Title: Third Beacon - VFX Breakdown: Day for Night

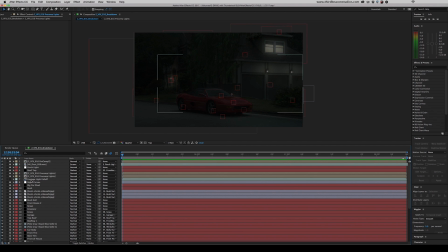246s
On the 7th layer here is where things get crazy. This is called footage light fall off, and this is a duplicate of the original untouched footage, but as you can see, there are a decent amount of masks here. Each one of these masks were tracked individually.
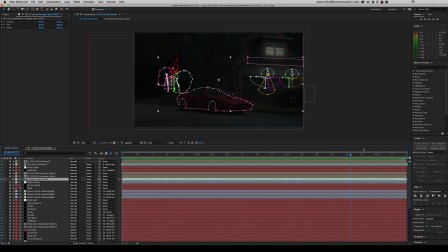264s
Each one of them have their own path, movement, feathering. I came in here and I was essentially painting with light. This is probably also going to be hard to see on YouTube, but this is the actual fall off of these porch lights here.
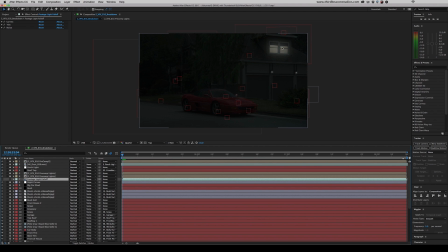278s
So if I turn this layer off, looks like basically nobody's home aside from that room. But what really gives it that realism is the fall off. And you have to kind of paint that back in and understand how light affects certain areas, certain textures, ambient occlusion, things kind of like that.
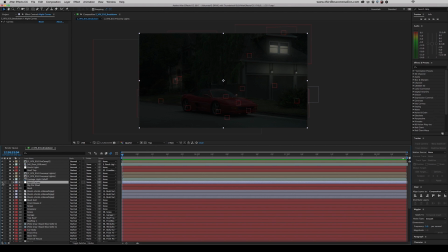295s
This next layer here is night curves. So if I turn that off, you could see what that's doing. Doing a lot. And that's just some simple curves here. Pretty extreme though. Pulling the bright whites all the way down to here. Really steady ramp up. But as you can see, that darkness obviously holds a lot of that together.
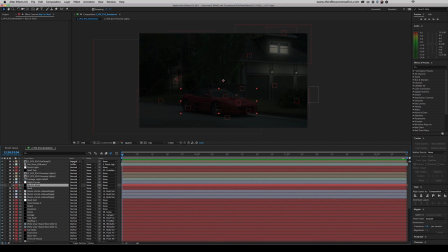314s
We have big car shadow. And this is just one of many shapes that we have come in here and traced along different objects. And we have tracked to different nulls. And essentially, it's just a black shape that's been animated. Let me turn the mask back on.
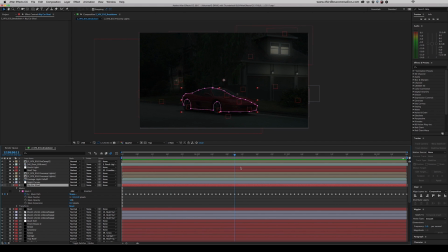336s
To match everything, you can see the mask path has been animated and tracked in Mocha to kind of match this car here, this right side of this car. A lot of this is creating big, dark shapes, tracking them to different faces, and blending them in as best as we can.
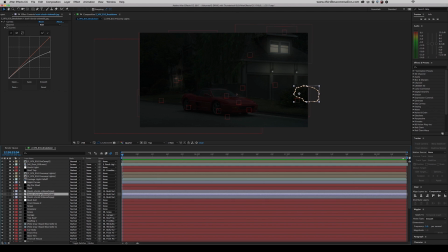353s
Now, this is interesting. These bush chunks here are photos of some bushes and shrubbery we had. And these are in here, tracked in Mocha again, because without them, this bush just seems a little too bright, and this is a super subtle thing,
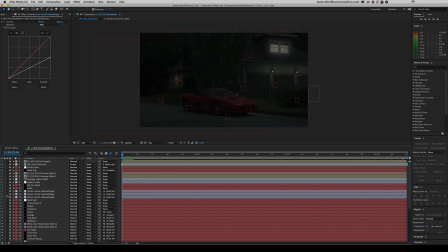370s
but we went through a lot to cover that up and make it look as real as possible. And these are all, again, the same thing. This one is very large. This is just a big dark shape, probably just black. Different opacities. And all of these masks are tracked
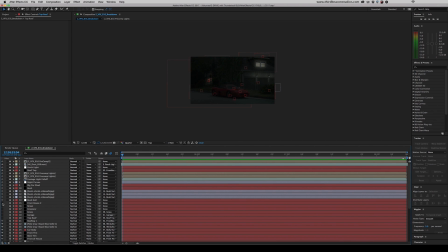388s
in Mocha, brought into After Effects, because without them, it's starting to look a little weird, a little more Twilight.
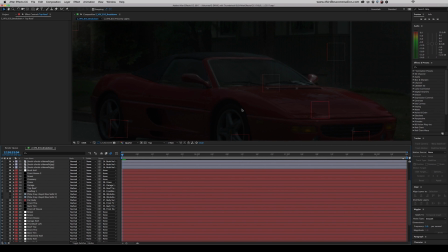394s
One of the harder things about doing a day for night is when things are shiny or there's a lot of specular reflections. So this windshield just wasn't cutting it, just doesn't look right. So I went in and using these these pale gray royal blue solids with a darken blend mode,
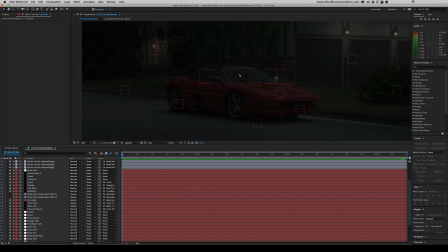412s
I was able to just kind of cut out whatever was brighter than this layer. And that's the same thing with this car body here. Another complex set of masks, just done in Mocha, brought in here.
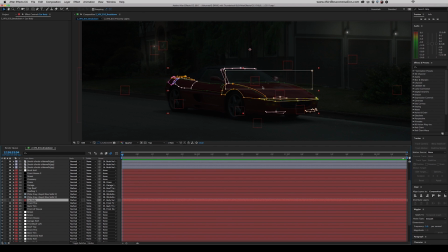425s
This is a red solid. We use the eyedropper to take some color data from the hood of this car here in the shade. And this is just used to kind of cancel out all of these pesky reflections.
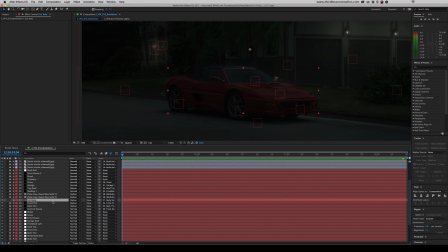439s
This is before, and this is after. This is also blend mode darken, so you could see how it just cuts away those reflections. We have a few layers for these tires, another for the front of the house. Here you can see is another grouping of nulls for tracking.
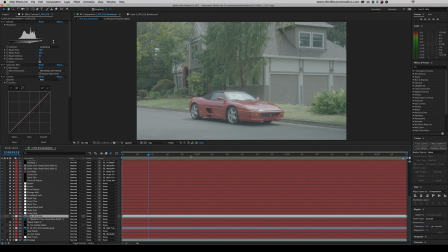453s
You could see these really bright patches through the trees, and at the end here, the sky. And so to kind of combat that, what we did was we took another duplicate of that footage,
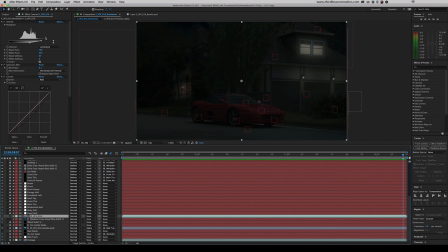467s
and we use extract to take out the brightest parts. We made a track matte out of that footage and allow this medium gray royal blue solid to peer through on the brightest parts.
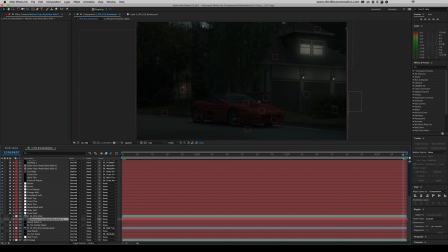481s
So if we get rid of that, you can see that it looks like it's cloudy out or twilight or there's a storm, which could be useful. But because this is supposed to be night, we replace this with very, very dark blue.